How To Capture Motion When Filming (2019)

Capturing motion is the #1 objective when filming, and I'm going to teach you how to do that right now.
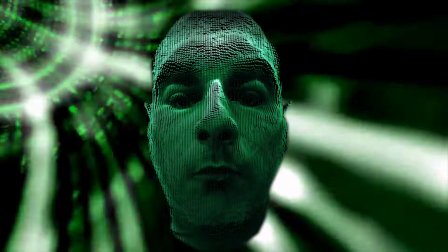We are control. You will be assimilated, or you will be eliminated.
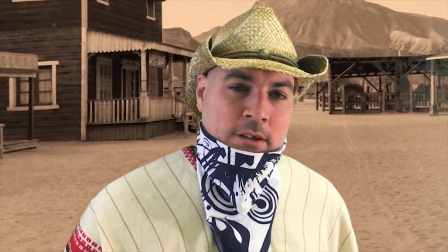Not while I'm still in town.
The only difference between video and photography is motion.
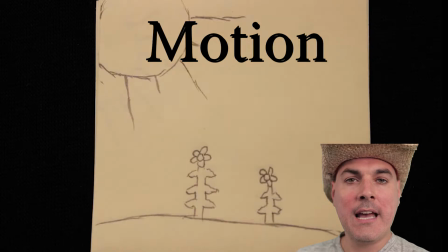This one thing is why video cameras were created, to capture motion, also known as movement.
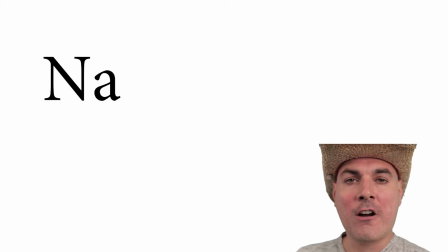The two types of motion to capture are natural motion and artificial motion.
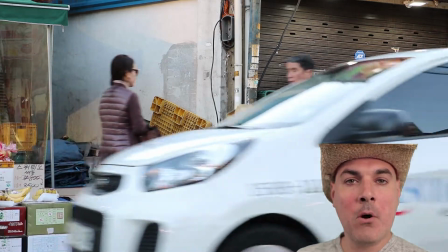Natural motion is exactly that. It's motion naturally captured when filming.
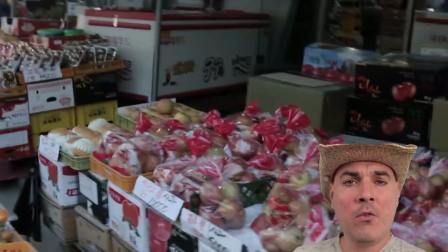Many beginner-level filmmakers really don't understand the art form of capturing motion,
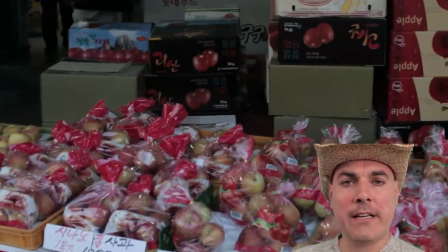and you end up with a lot of handheld jerky movements which are simply not necessary,
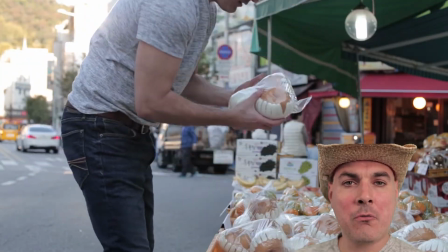and it can actually take away from the natural motion trying to be captured within the scene.
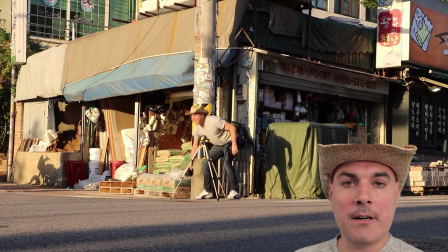Stick to the basics. Set the camera up on a tripod. Frame up your scene and allow the camera to do its job.
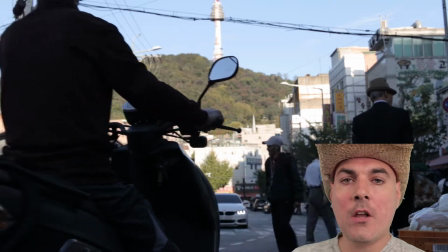Let it capture the natural motion within the scene. Artificial motion is created when the camera is being moved.
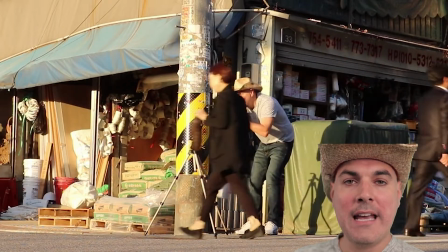The greatest time you'll want to capture artificial motion is when there's not a lot of natural motion going on within the scene.
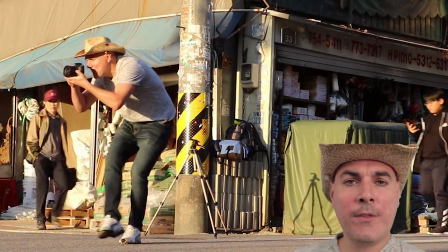If there's not much going on within the scene movement-wise,
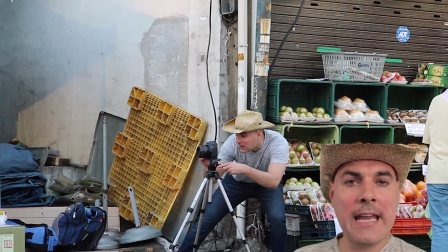throw in a camera movement so you can capture some sort of motion within the scene.
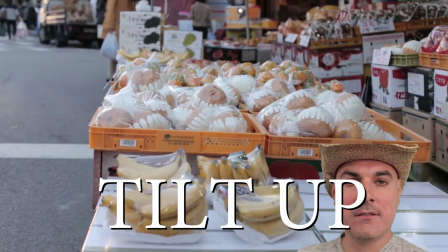This can be as simple as a tilt, a pan, or a zoom.
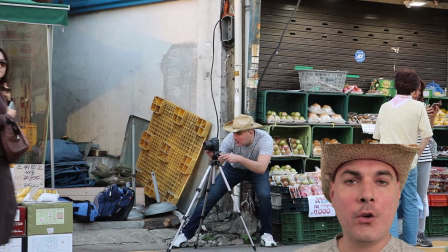And they all can be captured on a tripod so you have continuous, steady, smooth motion.
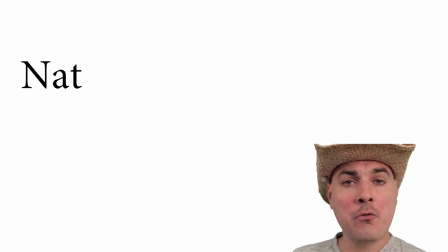Well, there you have it. Natural motion versus artificial motion.
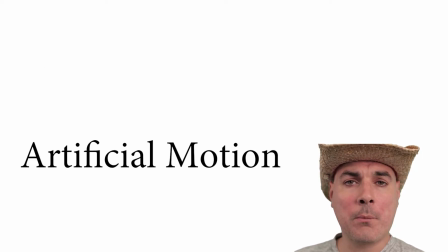Try to capture them both within your video projects, and I look forward to seeing your results. Thanks for watching, and be sure to stay tuned for the next James Gang tutorial.
Please move on to the following assimilation tutorial.
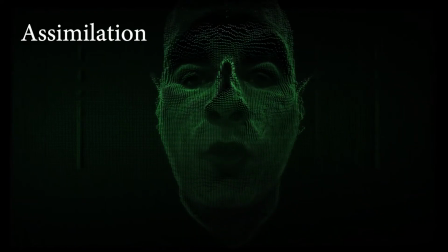Begin now.